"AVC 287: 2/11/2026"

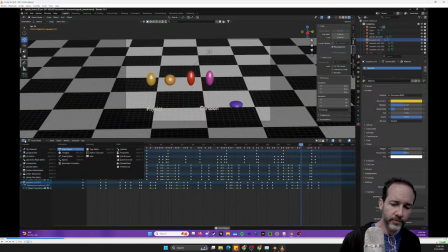Yeah, so this is a little bit of a quirky thing, because right, you're in
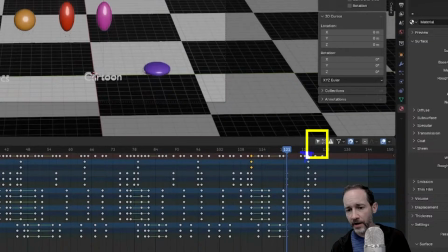dope sheet, and so this is off, which means it's showing you everything.
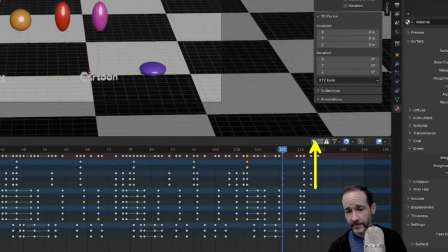Okay? If this is on, then it'll show you only the ones that are selected. Okay?
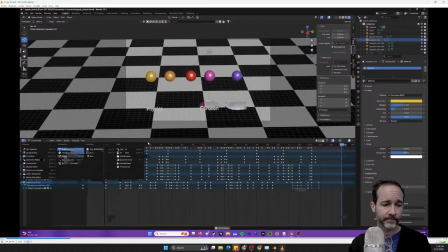Or at least don't remember it right now. They all have their own little graphs.
Okay. Here, this is contributing to the sluggishness, right?
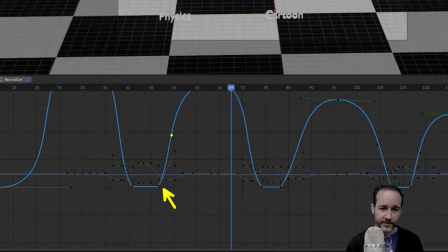You're still curving down slightly here, right?
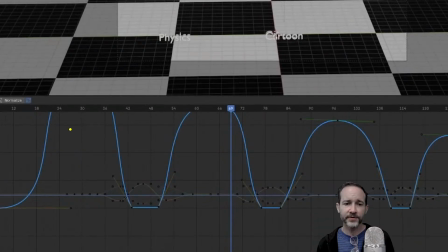I think in order to really smush it into the ground, you're still harnessing gravity, accelerating you into that smack onto the ground, and then back out, right?
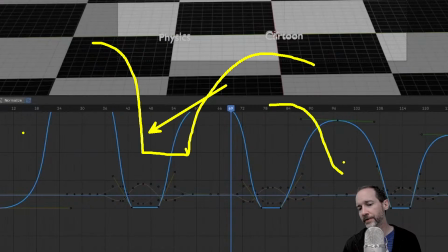Any curvature in the other direction, any slope in the other direction is slowing down when you hit the ground.
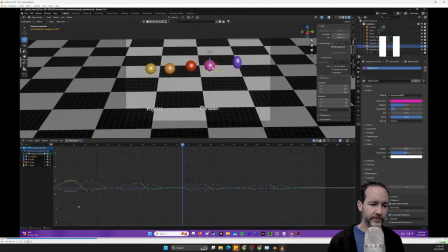And so, yeah.
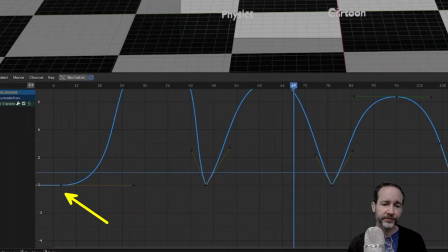And then here at the beginning, when it starts going up, if this were to be like this, and it was preceded by the squash stuff, which you have, it really makes it seem like it's throwing itself into the air versus,
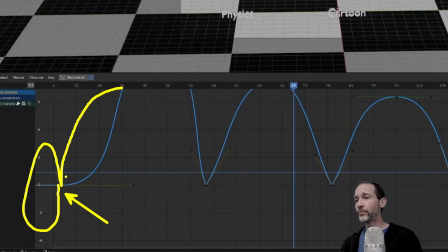right, like what would accelerate slowly up into air, like a rocket or something like that, where it's like slowly getting the momentum to go up,
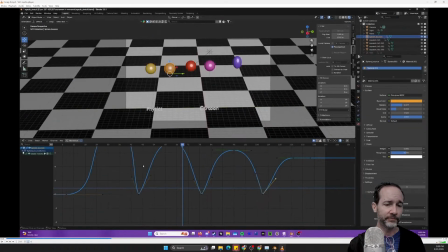and we're not doing that there.
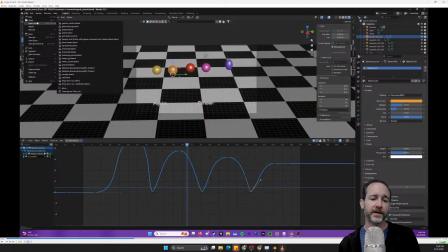Good job showing all of the F curves. That makes it much easier to say things that are helpful about what you're doing here.
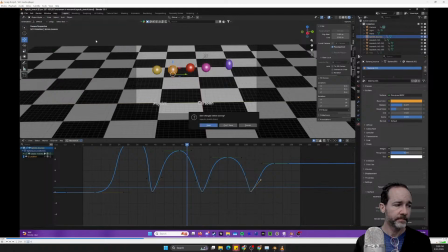So These are the changes that I made to the hammer, to like the two hammers.
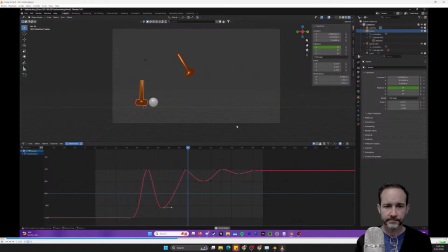I changed the golf ball so it moves a lot faster now and doesn't just stay in place afterwards.
I then changed the bottom hammer. okay, so again, the bottom hammer is bouncing off of the heavy ball.
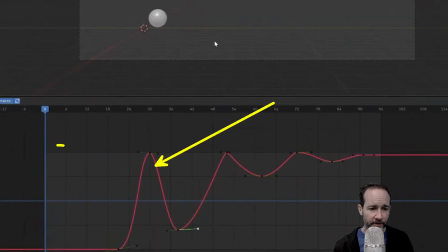Same thing here. A bounce always looks like this. It comes to this point, right? And so that's why this one doesn't quite, it doesn't smack or slap when we get there, is that you're decelling right before you make contact with the ball.
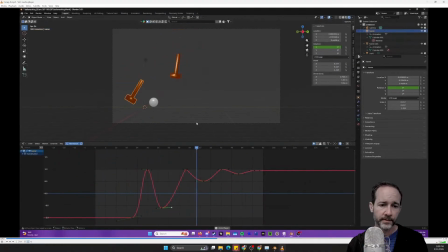To hopefully look a lot better than did the previous time, and the little golf.
Right, it makes it look like someone's hitting it and pulling it back, because that's what if you were holding the hammer in your hand and it wasn't being accelerated by gravity, these are the things you would have to do. In order to change direction,
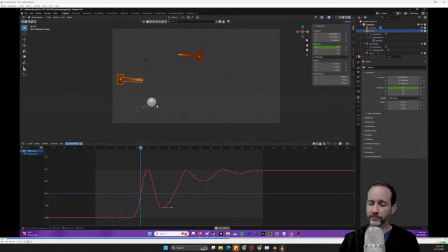your body needs to exert force in the opposite direction and sort of slowly decelerate it and then go back in the other direction. Gravity does not do that.
Ball still moves in sync with the rest of the animation.
Yeah, the ball looks good.
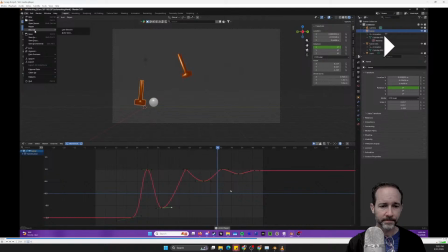It's the hammer that's the problem here.
I think my favorite part about making this was definitely the squash and stretch.
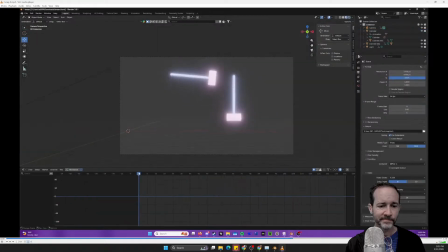That was very, not new, but it was like, I never got to mess around with it like that before, and it was a lot of fun to experience.
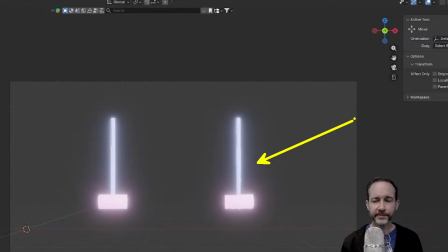Yeah, so here, this is just a framing issue. I mean, put the whole, in terms of like diagnosing what's happening with the animation, let's see the whole hammer.
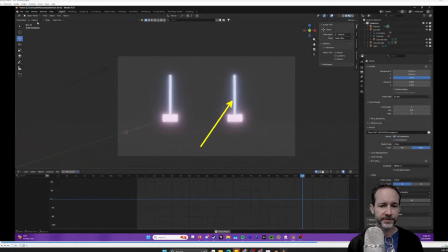That felt a little rushed when we see it go up and over the head at the top.
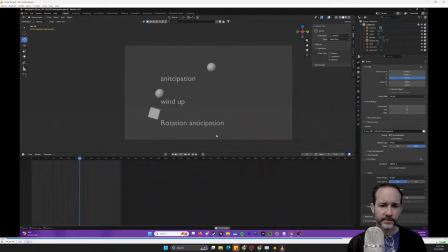This isn't really important for the animations, but I've noticed that whenever they appear on the teacher's video, it ends up echoing, and I'm not sure where that comes from because it's not.
Yeah, it's me. Like sometimes.
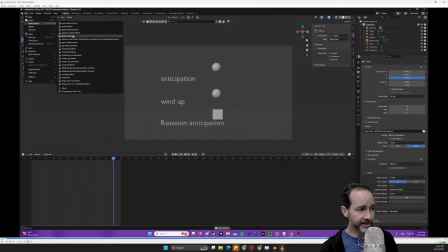I just muted myself while I was trying to explain this. I have a button that does that, and I'm not jamming it 100% of the time.
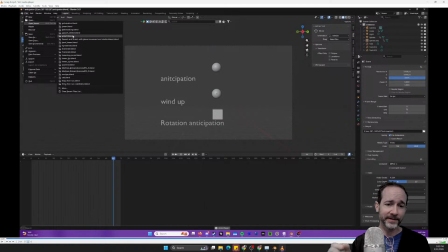And so when you're talking back in the room, it is you coming out of the speakers and coming here. You guys sound fine. I don't think anyone in this class is recording a flanged or vocoded sounding audio.
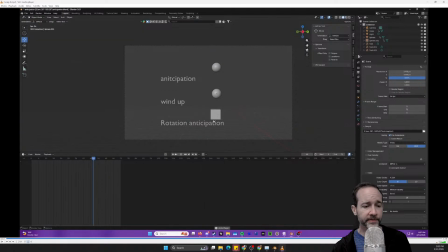So yeah, it's just me turning on and off the talk button. Right, so remember, we're coming out of speakers. The speakers are being recorded by a microphone. This is not an ideal situation, but I'm trying to make it work for people who are at home and people who are in the room. On the teacher's video, it ends up echoing,
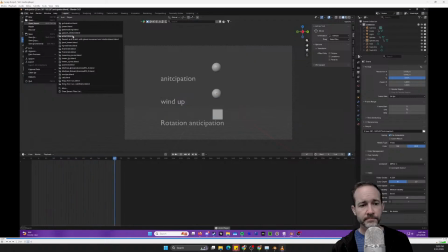and I'm not sure where that comes from because it's not happening on my end even when I go back to rewatch them.
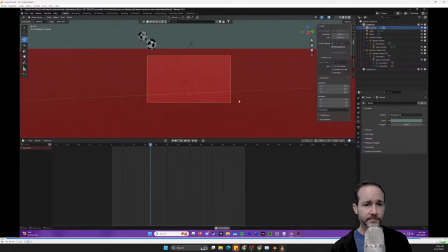That's after having seen them, so I'm not super sure what to do about that or how to fix that.
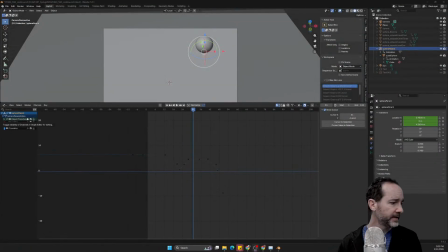Okay. Pretty good. Let's see that last one again.
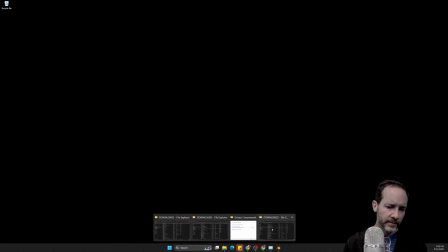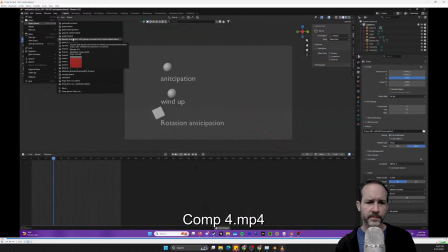Hi, my name is Edward Martinez, and this is what's happening on my end even when I go.
Yeah, I like the rotation you did here. Like it definitely, you're taking a step along that anthropomorphic spectrum there. And yeah, the rotation seems sharper. We're not taking too long to rotate, and so I thought those worked.
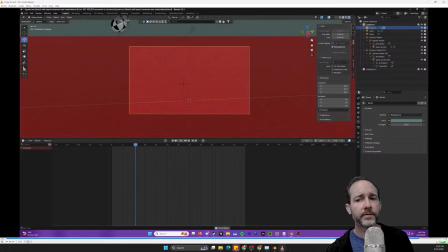Go back to rewatch them. In terms of this last one, after having seen them, so I'm not super sure what to do about that or how to fix that.
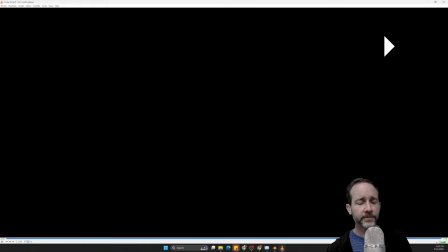Yeah, that feels good. I thought this was okay.
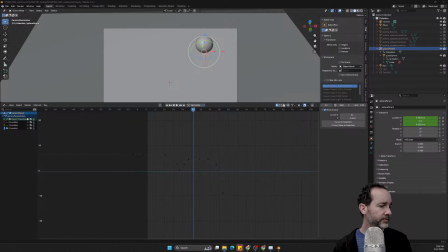Hi, my name is Edward Martinez, and I felt they could have a little bit more downward velocity to motivate the amount of smushing that we're doing, right? So that's part of what we did in that squash and stretch continuum.
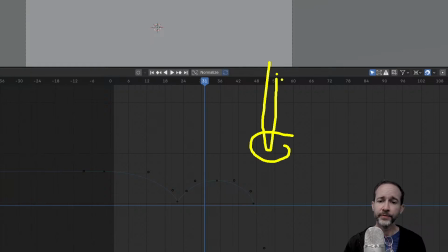As we made the squash and stretch more ridiculous, we also increased the velocity going up and going down.
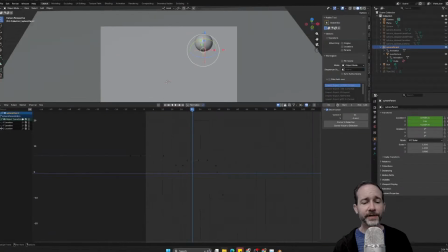So that kind of motivated this. If you were to keep it the same speed, but squash it in a ridiculous fashion, I don't think it would be as successful.
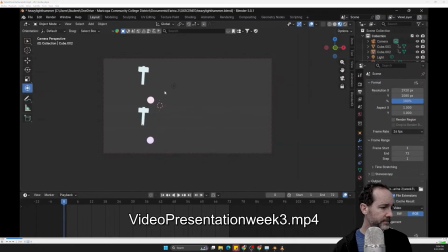Hello, I'm Diana, and this is the hammer video that I reworked. So in the first one, the light hammer at the top, it hit the light ball and then it bounced back. So this time I made it go forward and then swing back and play it.
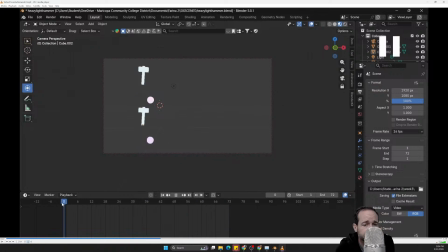And Yeah. then the heavy hammer, I just Like you definitely did, like the swinging time felt pretty good, and I felt it hit those spheres. so this time I made it go forward and then swing back and play it.
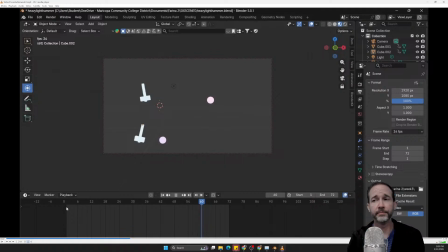Yeah, the top one really feels like it swings through the ball, and then the ball acquires an appropriate amount.
And then the heavy hammer, I just made it swing a little bit more because the first one, it just kind of hit the ball and then went back once and then stopped.
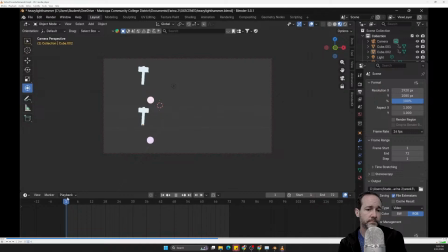But now I made it swing a little bit more.
Yeah, you're getting it. And you're playing it back multiple times on the video. Excellent. Yeah.
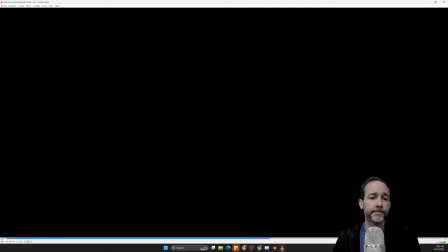And you didn't. Did you send me another video?
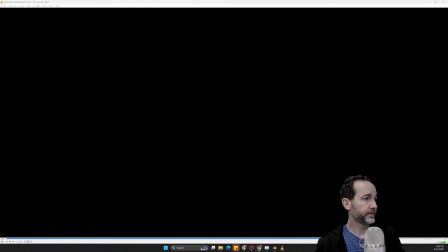Where is it here?
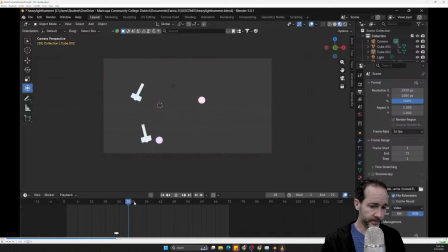Nope, that's the whole thing. Forward and back. Yeah.
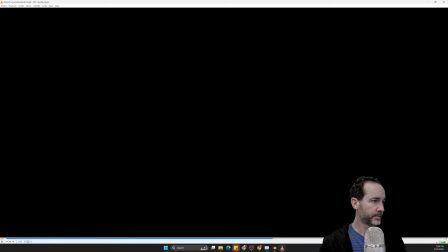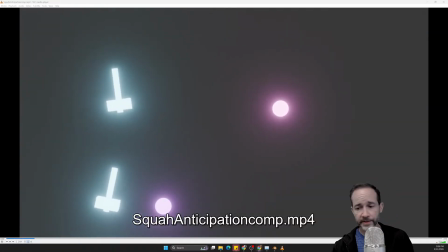Yeah, something went wrong in your editing / generation there, in that we just had a bunch of black screen at the end of your other video.
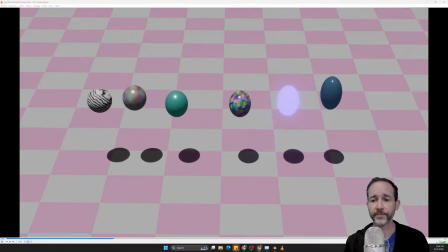Okay, here's the other stuff. None of this made it into the other one.
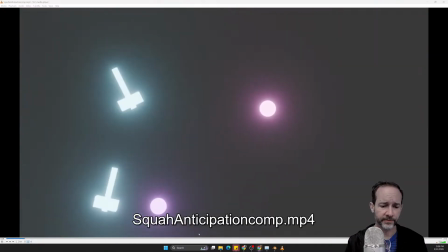Okay, so there, yeah, like you want to give yourself some more space on the comp.
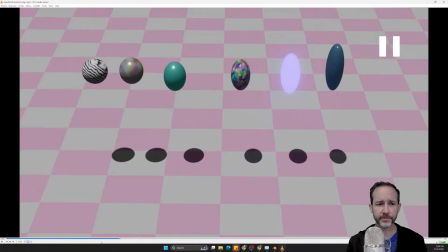Like you're clearly just repeating it in the edit.
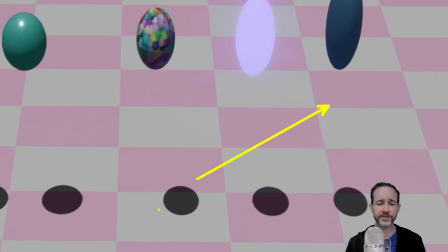And so what we need to see over here again is like a change in the up and down timing to motivate this.